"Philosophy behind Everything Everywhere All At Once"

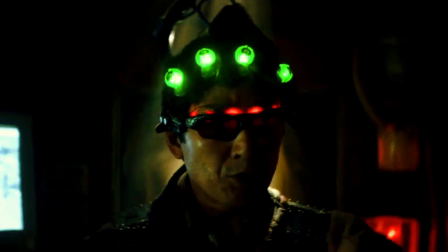[4:08]
In this case, it is similar to the Marvel's multiverse which they described in the Loki series.
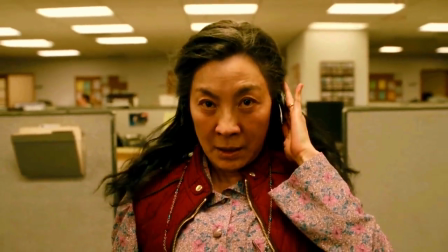[4:13]
A device worn in the ear and a completely random thing that will not normally be done at the moment should be done to transfer your mind between universes.
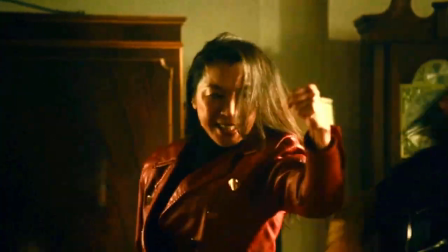[4:21]
For example, Evelyn turns into an international movie star by studying Kung Fu in a universe where she refused her husband Weimond's marriage proposal and decided to stay in China.
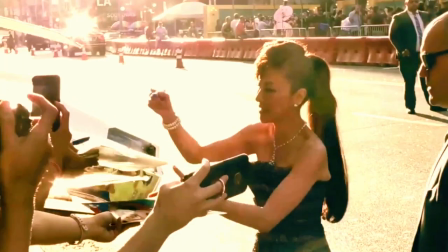[4:30]
Wow, wait a minute, isn't that Michelle's yo herself? The directors even use the real footage from her real movie premieres.
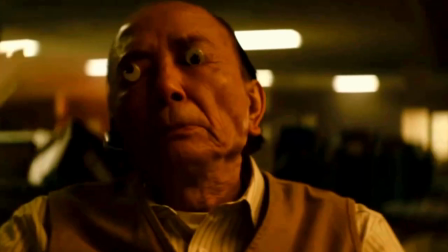[4:38]
So our reality is just one of the film's multiverses. Once you start jumping between them, you can use the skills you have gained in that reality.
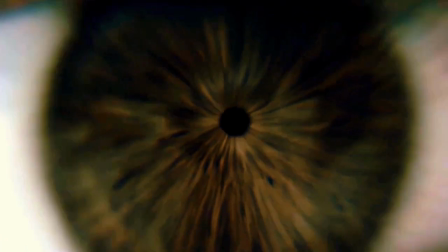[4:45]
But what happens if we begin to see not just one, not two, but all the realities in all universes at the same time?
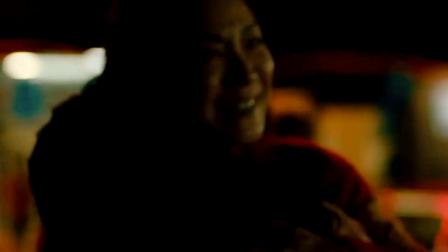[4:56]
A person who experiences everything, everywhere, all at once. In the movie, this person is Evelyn's daughter Joy.
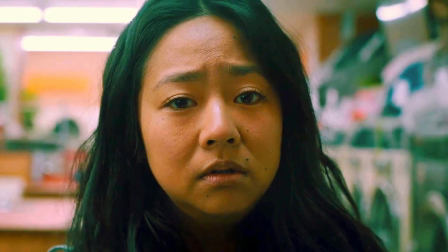[5:04] Joy? Why do you look so stupid?
It's an insane power. We always say that for all and wise people, they have seen everything. this girl really has seen everything,
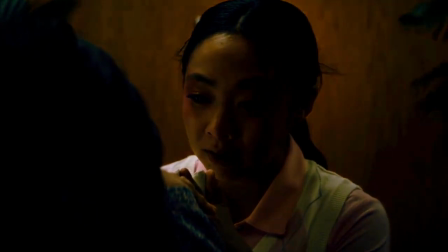[5:14]
she has gone through everything, but instead of turning her into a wise person, that much experience and knowledge,
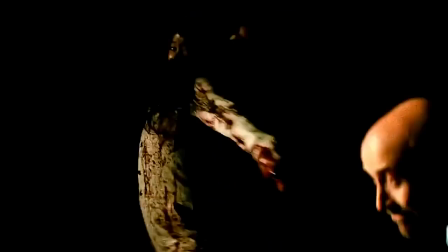[5:21]
turn her into a complete pessimist,
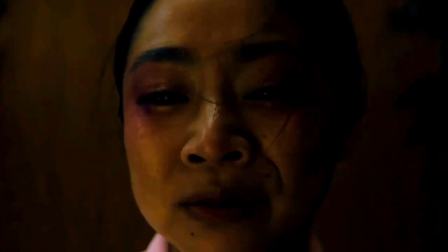[5:23]
don't look at him dressed in white, in a white place like that,
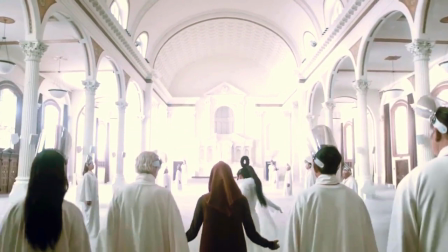[5:32]
and she has followers around her, she lost the meaning of life, if nothing matters,
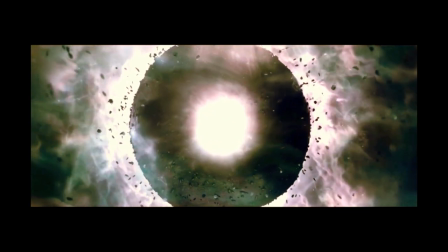[5:37]
and all the pain and guilt you feel for making nothing of your life goes away and to end her suffering
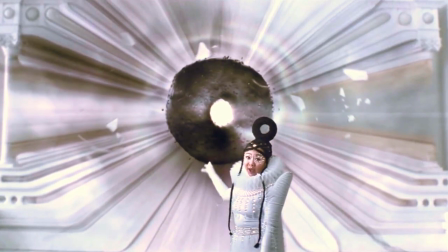[5:44]
she put everything in a bagel and created a kind of black hole there bagel that's when we remembered that there were these bagels
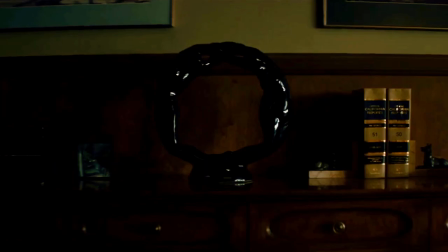[5:52]
in all of the movie these are the rings that absorb and destroy the meaning in life from the very beginning to the end absorbing your joy to live even in
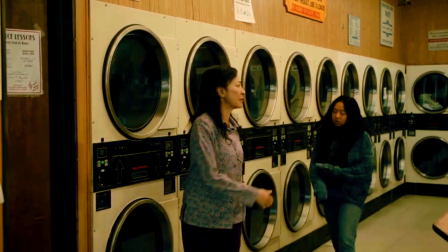[5:59]
the workplace of this family at the center of our story these rings are still there the
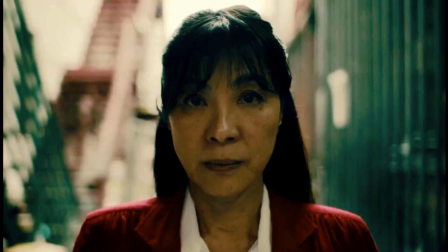[6:08]
question of why comes to our minds again. Why am I doing this? Why am I dealing with this YouTube channel with still nothing in return?
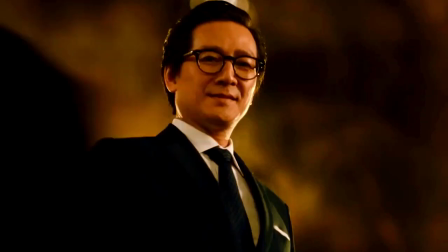[6:15]
Why was I born here? Why do I live here? Couldn't I be an international movie star? Of course I could.
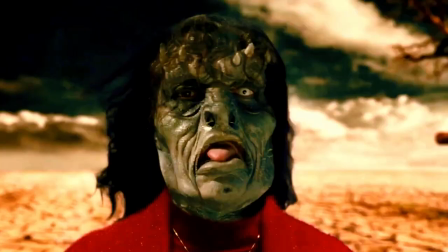[6:20]
But when we ask the why question, we often think of better possibilities than right now.
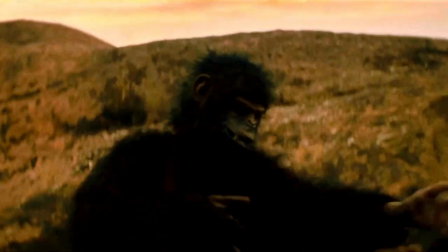[6:25]
But no one imagines an absurd reality in which people's fingers evolve like sausages. At least, no one except the directors of this film.
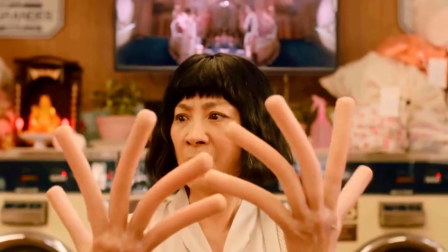[6:32]
The possibilities are endless. Let's go even further.
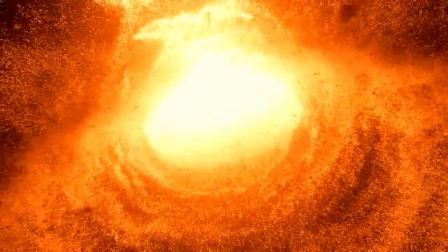[6:35]
Why do you exist as a human being in this time and in this world among 13.8 billion years of lifetime.
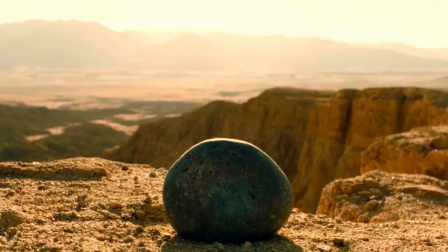[6:41]
Couldn't it be something else or somewhere else? For example, what if you were a stone in an alternate universe where life doesn't exist?
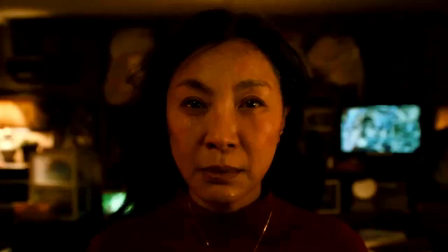[6:49]
In these moments, when the film's fast pace suddenly cuts off into a completely silent, motionless sickness,
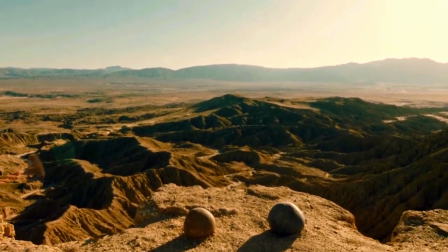[6:55]
these are parts that make it stand out among others.
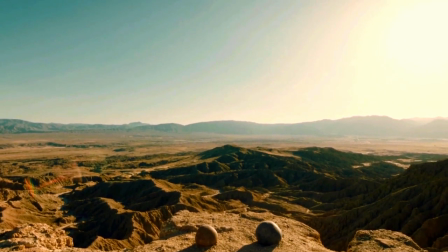[6:59]
In this place where mother and daughter quietly argue as a stone, but with human consciousness, here the subject this people's stupidity.
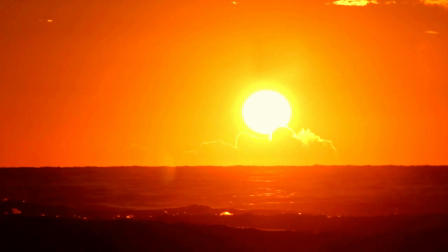[7:10]
We are all small, stupid people. That's what makes us who we are.
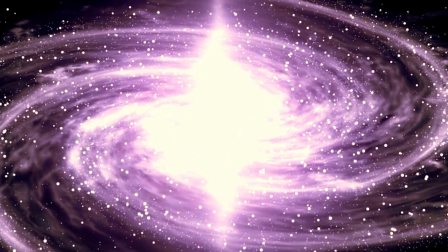[7:15]
Throughout history, we have been sure that the Earth is at the center of the universe. We exiled people just because they weren't thinking the same way with others,
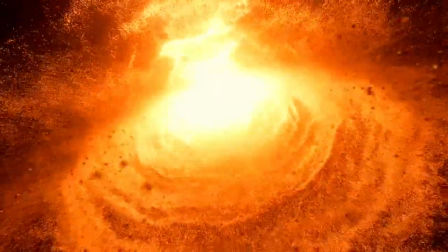[7:23]
until we discovered that the Earth turns around the Sun, of course, and it's just one out of billions of stars.
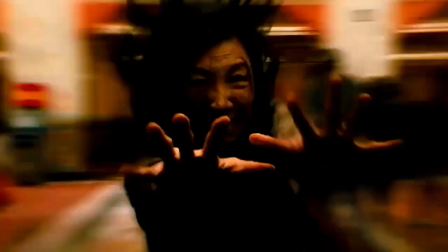[7:29]
We are struggling to understand that all this happens in only one of the many universes. every new discovery is just a reminder we're all small and stupid
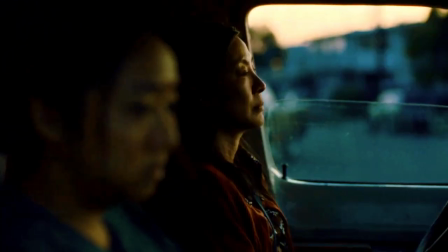[7:38]
everything she saw everywhere she lived destroyed meaning while increasing knowledge
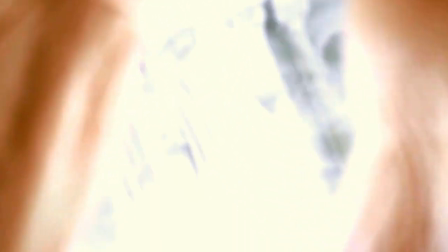[7:43]
it turned joy into a person who thinks that nothing has meaning and value but she's just one of the millions of young people who feel that way